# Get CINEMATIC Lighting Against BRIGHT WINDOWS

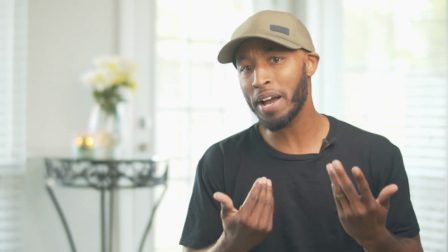0s
So sure, the exposure might look right on my face, but hey, the background's looking a mess.
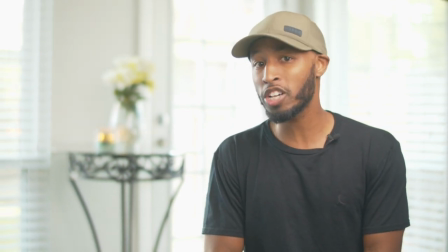5s
So in today's video, we're going to show you how to take this shot from looking like this to looking like this.
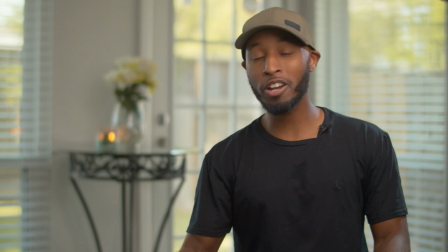12s
Much better, right? Proper exposure there, good lighting here. Let's break this whole thing down.
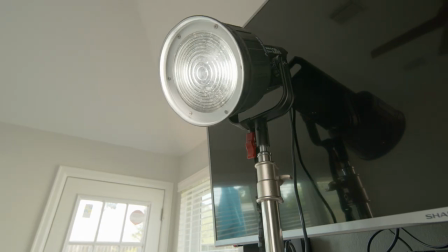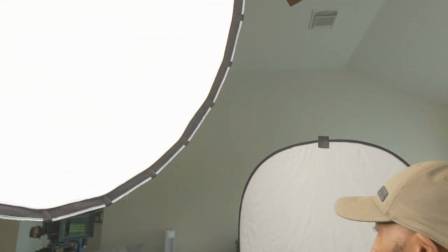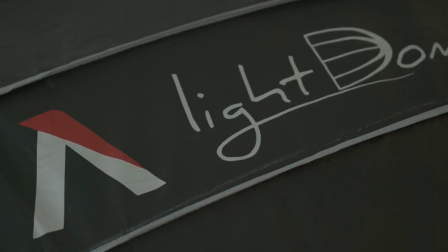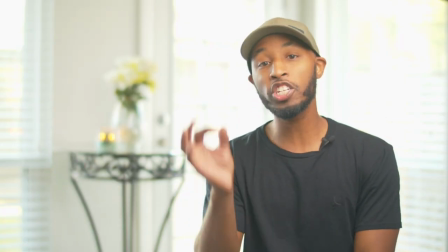35s
Now the first step to actually fixing this shot is to actually expose our camera for that of the window.
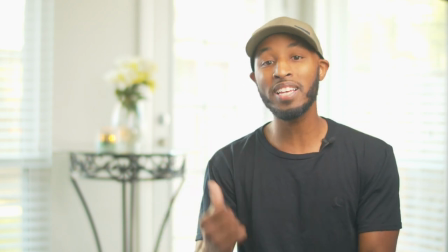42s
Now the reason why we have to do that is because the window is the brightest portion of our entire frame.
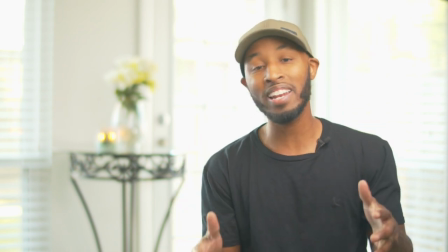47s
And so we need to get that area exposed properly.
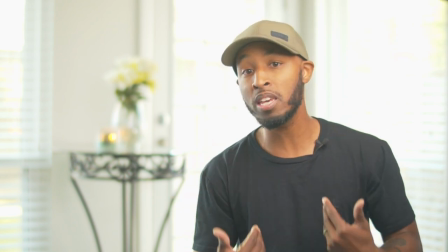50s
Now in doing so, we are going to actually underexpose me, which it happens to be the subject at this point, but that's going to be easy to fix.
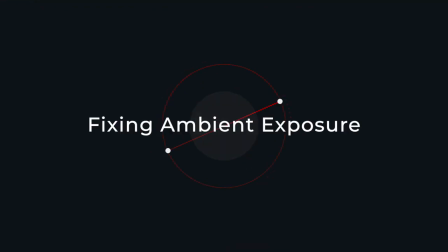58s
And we'll fix that in a little bit, but first we need to actually fix those windows. Now in order to do this, we're going to have to actually drop our aperture just a little bit.
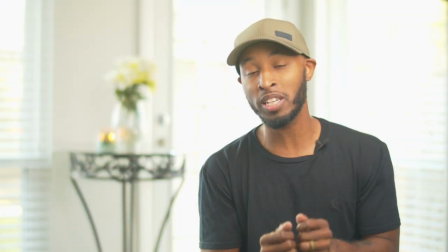67s
Now I want to be able to still keep a good shallow depth of field.
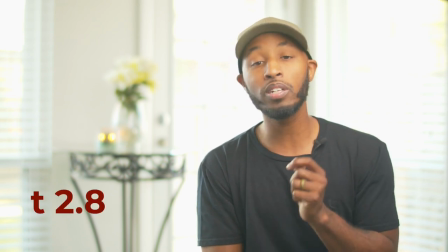70s
So I'm only going to be dropping my aperture down to t 2.8 in order to actually fix the exposure I'm actually going to drop my ISO and
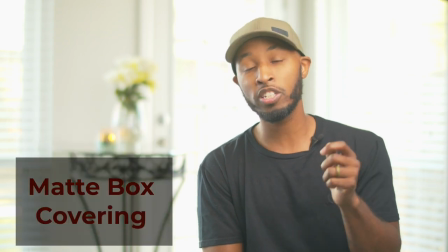78s
I'm going to add a matte box covering over to my lens in order to actually control the exposure properly already you can see such a
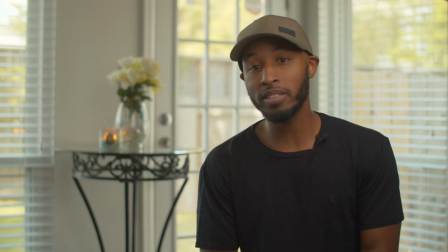86s
massive difference by actually setting my camera's exposure to match that of the windows we've already seen a big difference however at this point I still personally feel like me as the subject is a little underexposed so I'm going to go ahead and actually fix that right now.
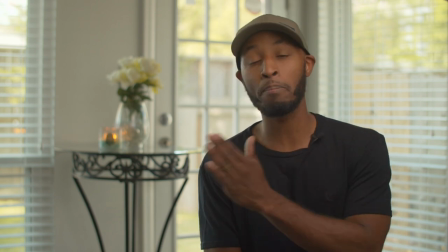102s
See, whenever you're shooting up against a bright lighting source like windows,
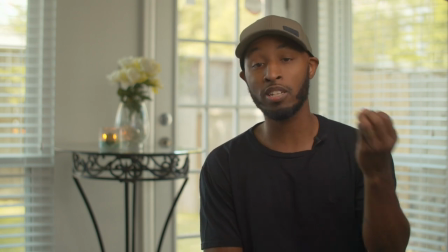106s
you want to make sure that the lighting source that's actually hitting your subject can almost balance that out.
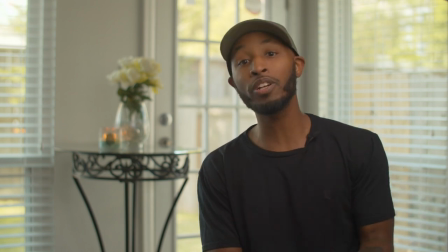111s
And so in order to do that,
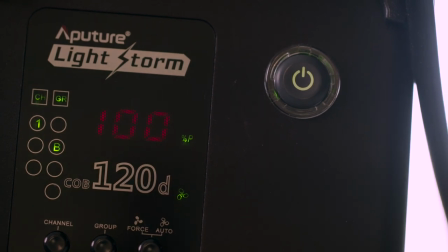112s
I'm actually going to have to take my key light from being around 30% of its actual max intensity up to 100%.
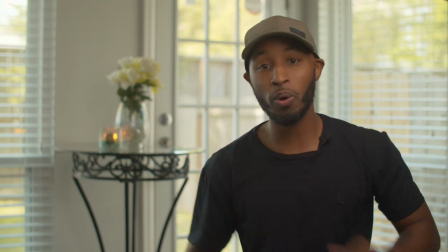121s
So let's go ahead and do that now.
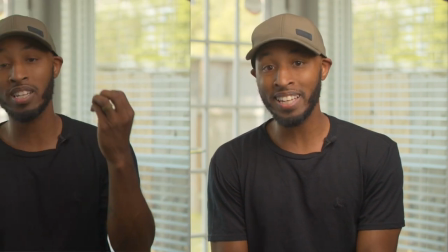122s
And now what you're looking at is the difference by raising up my key light up to that 100 so not only does that help
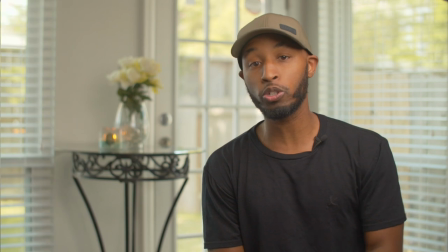131s
actually fill in a lot of the light that we were losing by dropping our exposure on our camera but it's also actually allowing a lot more light to bounce
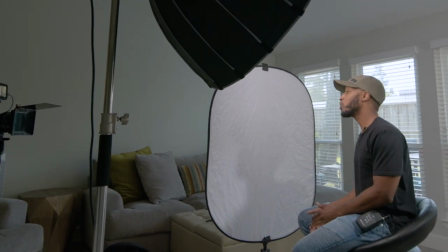139s
off of my bounce card here to fill in so i not only raise my key light but i also raise my feel light
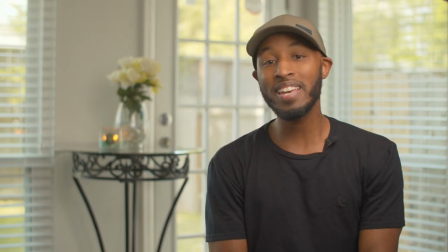146s
now the last light that we're going to add in that we didn't have before is a back light or a hair light and what this is going to do is
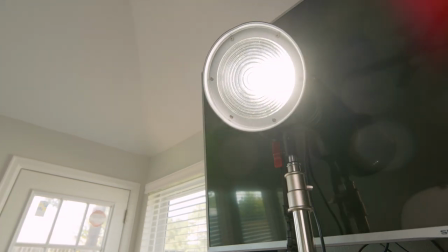153s
that to actually help separate me from the background so i'm going to go ahead and add in that light and what you'll see is how that light comes in here
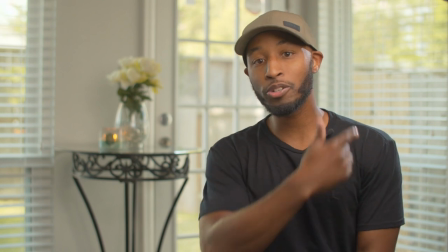161s
on the side to separate me from those windows and now you'll see that boom i have that nice little hair light or that
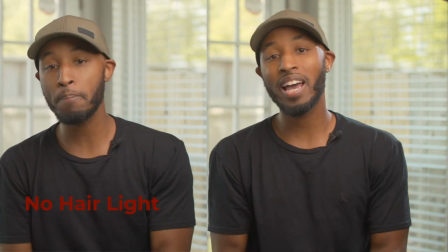169s
nice little ring light right here that's actually helping to separate me from
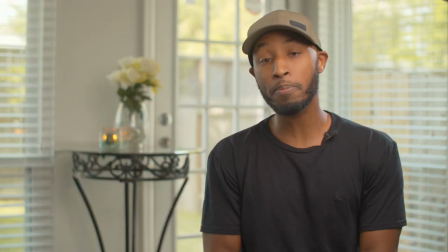174s
the background now this entire setup is only being done with two
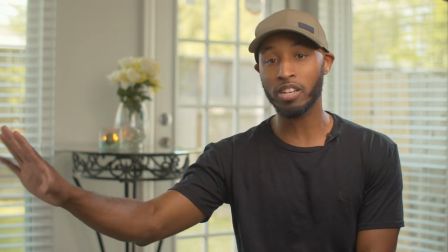178s
lights a key light and a hair light and then i have a bounce here to help add some fill now the nice part about using a matte box even
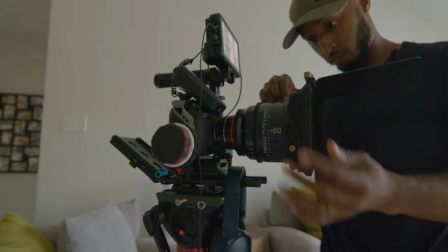187s
indoors like this is now i can even still dial in this shot ever so slightly because i use a variable nd filter i'm
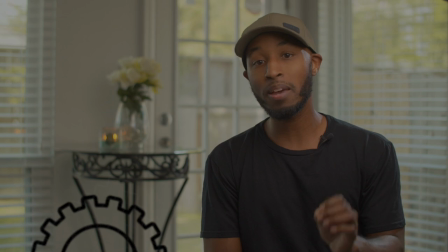196s
actually able to use that variable nd and turn it in order to get my exposure the exact way i want it to look so i'm going to make some minor
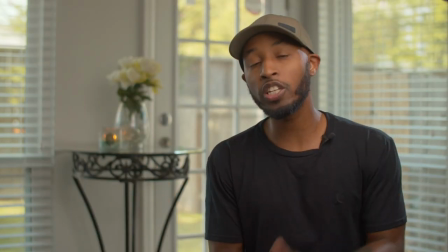204s
adjustments but ultimately i think this is pretty close and just that quickly we are able to balance this scene now typically i don't like to film with
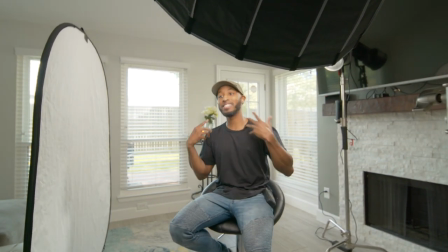212s
windows behind my subject because you will still run into the issue of that light changing especially if you have a spartially cloudy day where the sun
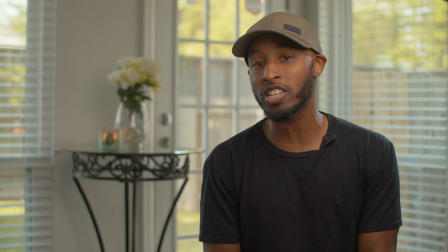221s
is actually getting blocked by the clouds every now and again you may see the exposure of your windows shifting but the best part is if you are using a
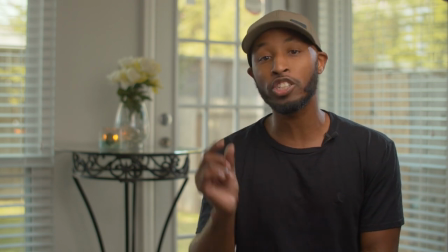228s
variable nd filter on your camera you can actually turn that guy and just dial in your settings as the light changes with your scene